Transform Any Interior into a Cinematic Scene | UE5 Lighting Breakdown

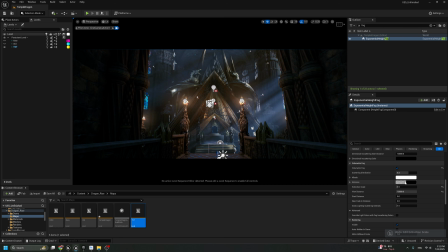(21:01)
no, that's too much.
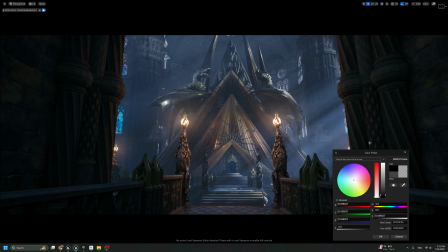(21:05)
We can get some nice dizziness effect, but I feel that's here, to be honest, it's more cinematic.
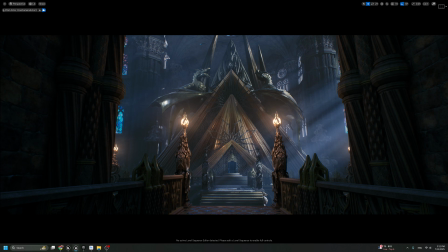(21:13)
So if we just bring this up, you see here, but I would like to keep the structure of the lighting visible, and everything can be visible from this view,
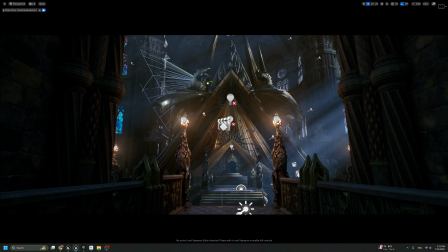(21:32)
from this angle. So it's not necessary, to be honest, to light the background, because the background is dark, and here we have the more focus.
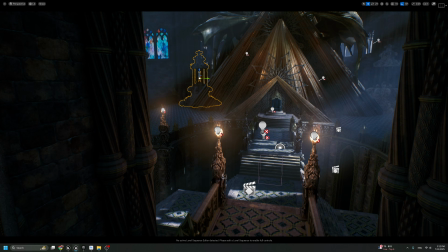(21:52)
I just need to see if this really necessary.
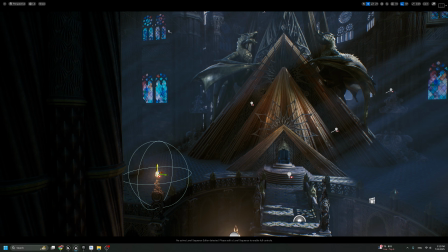(21:57)
Maybe we can try to add 1 point light,
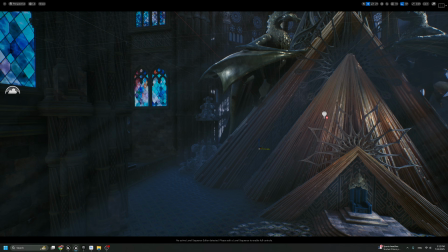(22:00)
and I may also say is not with, don't try to add too much light.
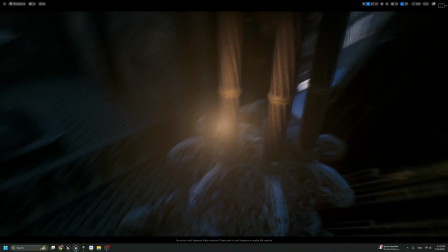(22:06)
It's important to make balance between the light and the scene itself.
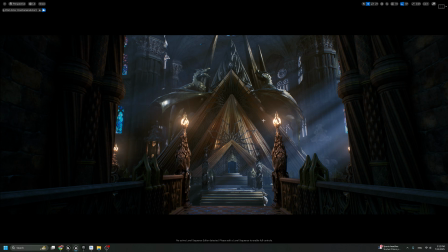(22:13)
So yeah,
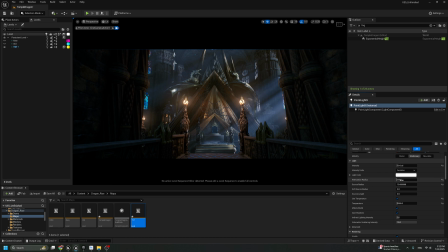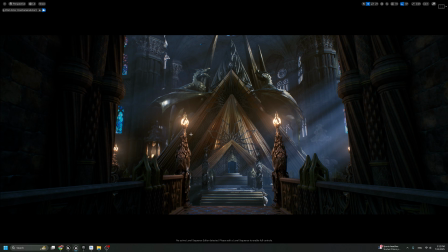(22:24)
I just need to see if it's really necessary to add the light or here or not, but I don't think it's necessary for me to add it. Even these two, yeah, it's better to remove it. So I don't like to keep them. So if we remove it now, we have this shape.
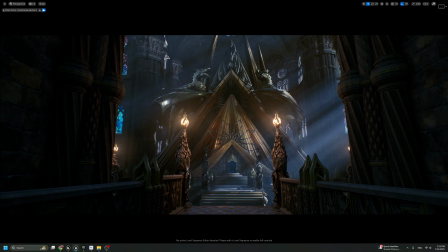(22:43)
This shape, it's called the V shape, and it's very important for you to understand the shape language. What is the shape language? Every shape in the real life has language.
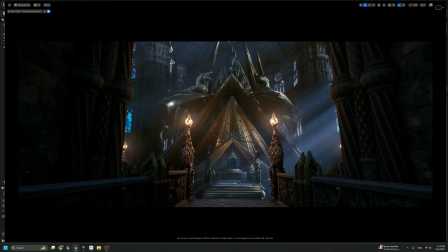(22:55)
So what I'm also trying to do to keep everything with the light, keep the same V shape.
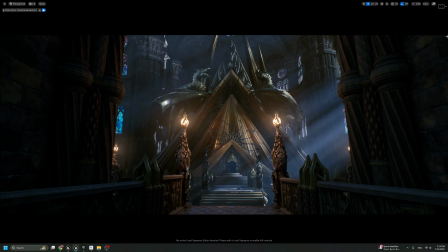(23:02)
So if we take a screenshot from this one and
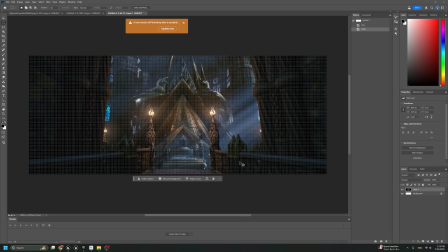(23:15)
add it in Photoshop. So if we turn on this one, or
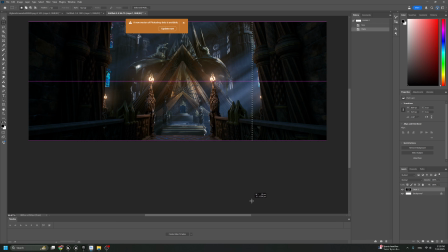(23:28)
we can draw line,
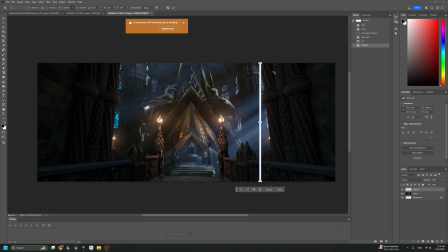this 45-degree, and if we other direction,
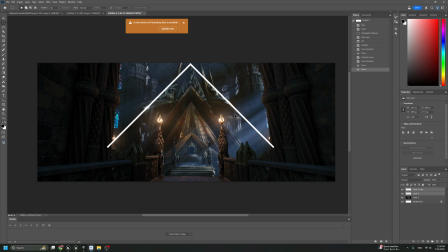(23:52)
so you see we have this V shape.
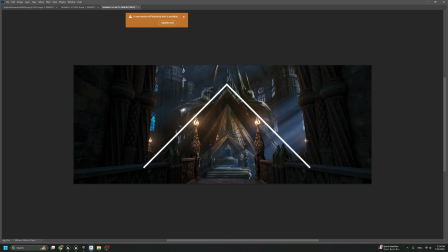(23:55)
So the light and structure and everything, we keep the same way for the light position.
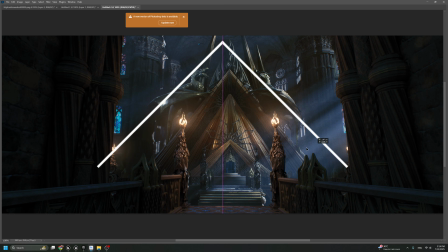(24:01)
So here it's going to the same direction, all the lights going to the same direction,
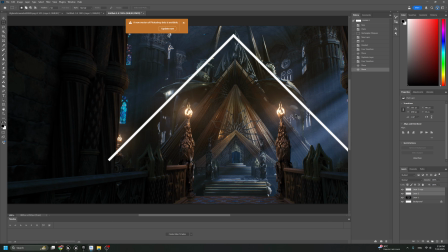(24:09)
except the directional light. Why?
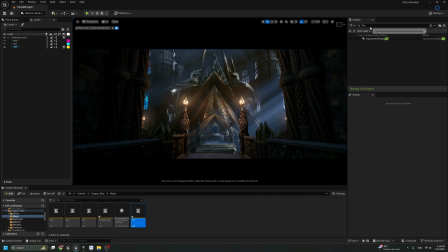(24:12)
Because I need to get some variation or to break the symmetrical of this scene, because everything here is symmetrical. So the left side like the right side.
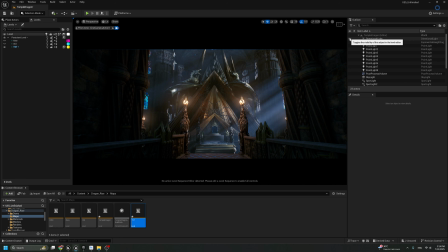(24:24)
So if you do the same with the light, you will break the sense of the art. So you always need to break the symmetrical even with the light. So with the directional light we do this.
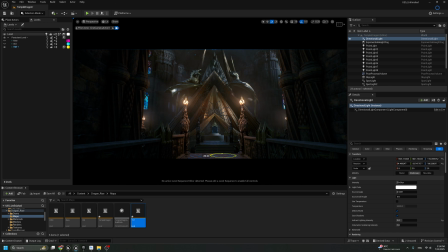(24:40)
So if I put the light from the back, it's gonna be looks very bad.
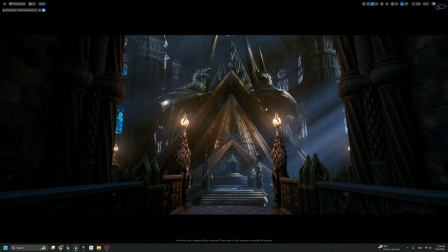(24:46)
So that's it. There is nothing much we did in the scene.
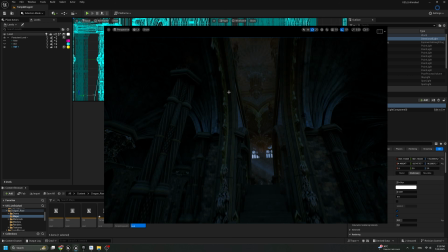(24:52)
For sure you can start to highlight your scene. For example, if you have this one, you can add huge spotlight
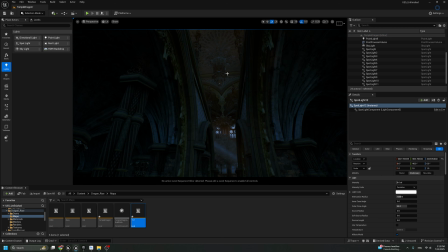maybe 2000.